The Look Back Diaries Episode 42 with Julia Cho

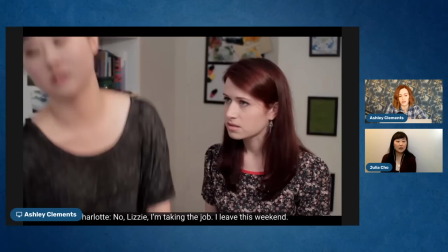oh we're starting off with conflict oh i will say that this is one of the few times that a stylist gave me something to wear and i was gonna say yes
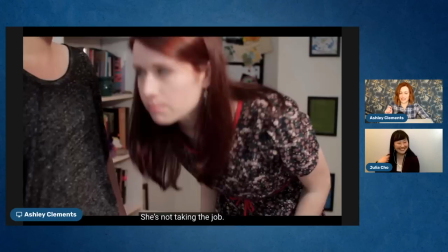yes and i was very aware that i'd be standing in front of the camera so it's part of the reason that i
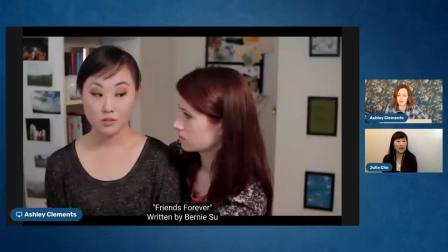saved it for this one I think I also got that top from the stylist rack.
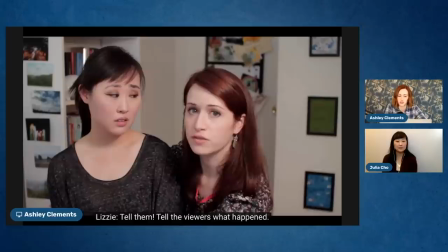I think this is like the random, yeah. Yeah. The random collection that we got to choose from.
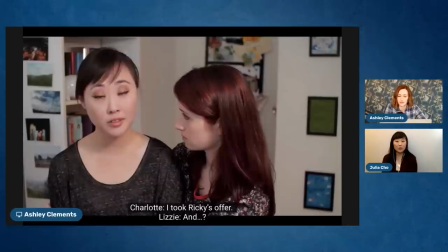It's like the shoot. Yeah.
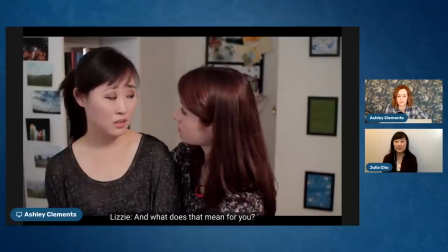I mean, I will say it was also, I mean, I don't know if I'm thinking about this like in hindsight or if,
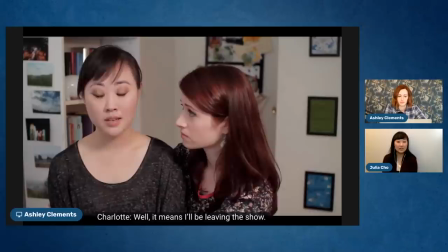if it was also hitting me like in the moment, but I think just getting to actually like act with you,
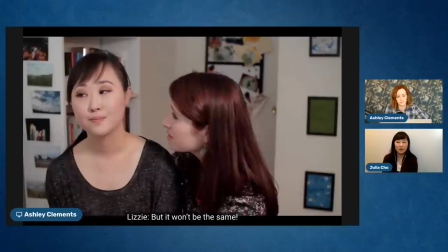like, you know some like not to dismiss like the other
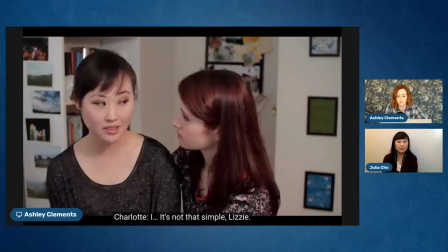performances yeah but something meaty or something yeah something to really kind of dig into
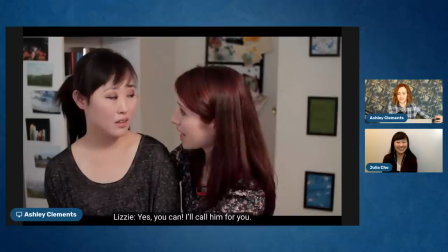right performance wise and i really i really was just like holding on to
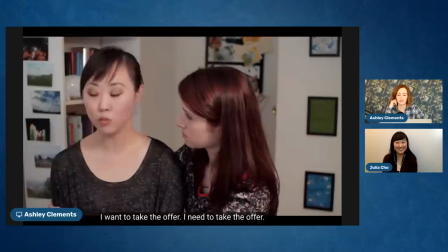you in a bear hug right now like there is actually like some physical struggle
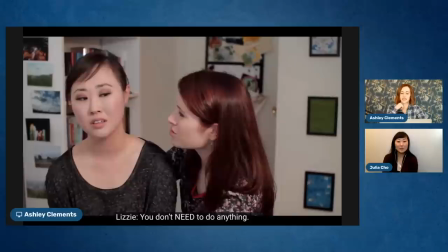happening um like yeah we're not pretending to struggle we just we're just struggling
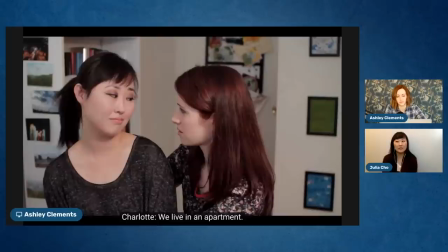yeah and just we don't care about what it is yeah we were committed but yeah i think there was something kind of neat and something like i was excited about to be able to kind of
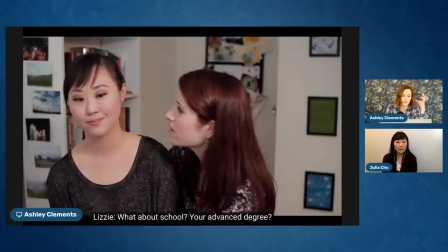jump into this with you but like this this is such important stuff
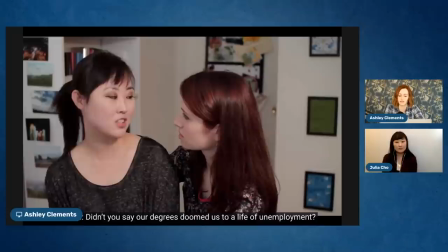that yes lizzie had never considered but you'd been in an apartment this whole time but that there were differences between you and yeah this
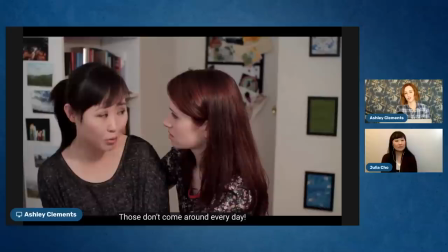is also an episode um you know i've i've talked on the show about yeah things i
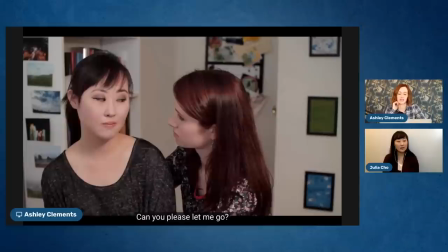learned and um i was so intent on like i only cared and i felt like lizzie only cared about charlotte and wasn't doing it for the camera but at the same time because you can't see my face
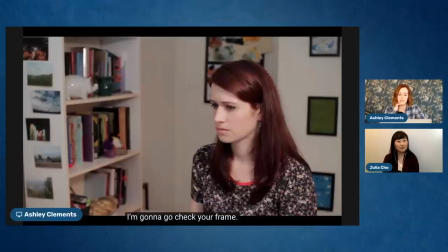you do miss some things and i later learned that i needed to cheat
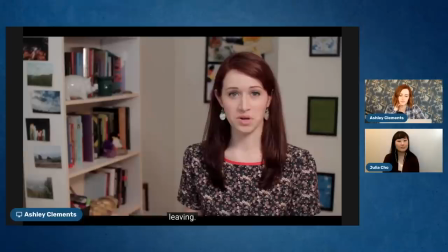looks to camera but I guess I also knew that there'd be times like this in which I would just talk to camera
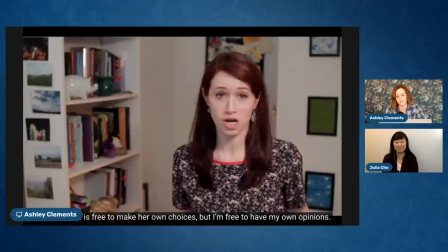I think it all oh Lizzie oh Lizzie so mean
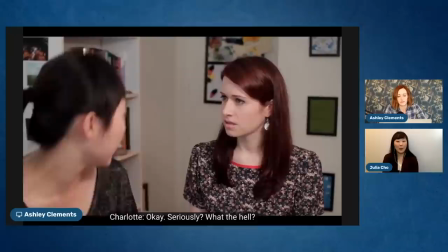she's just really very very biased
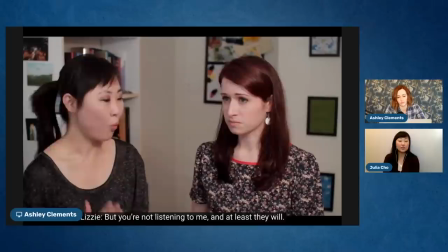she's also feeling a lot of things she is she's very passionate and that's the thing I feel like
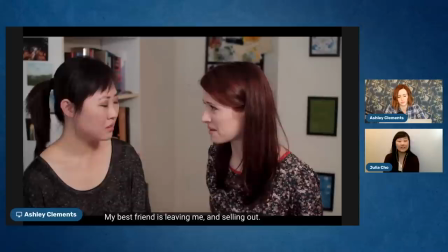in this situation too like Charlotte's not so willing to acquiesce and maybe let Lizzie be Lizzie so much
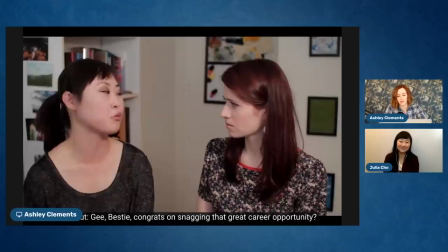yeah I mean I think that's a fair balanced look but I think Lizzie is more wrong
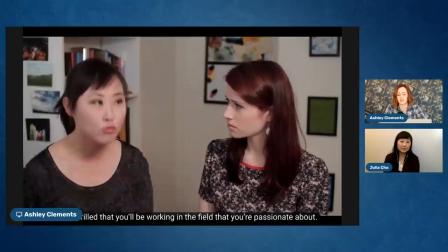but that's part of the arc of the whole thing right Lizzie continues to kind of make some mistakes
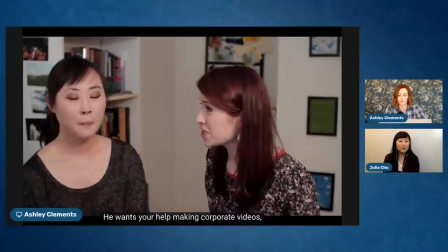and this is a big one yeah yeah i think what's nice too is to see that this big kind of
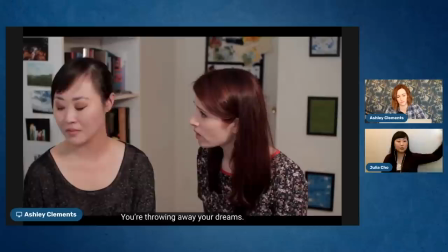point of contention with charlotte like you were saying it does i get a better sense of how this is a marker of her continued growth
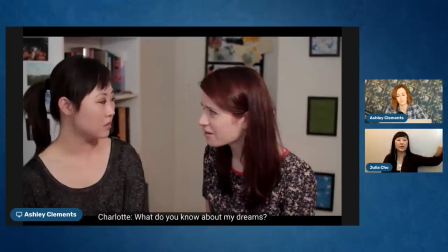you know like in her eventual like love story and relationship with darcy too
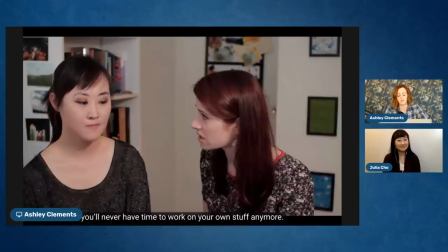but also like how boy how painful to say to your best friend that
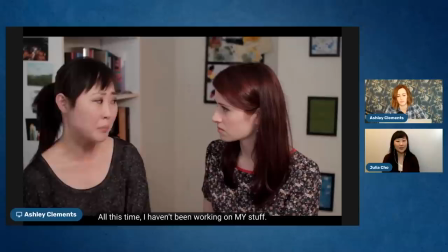everything you're doing is worthless yeah oh yeah wait this is the line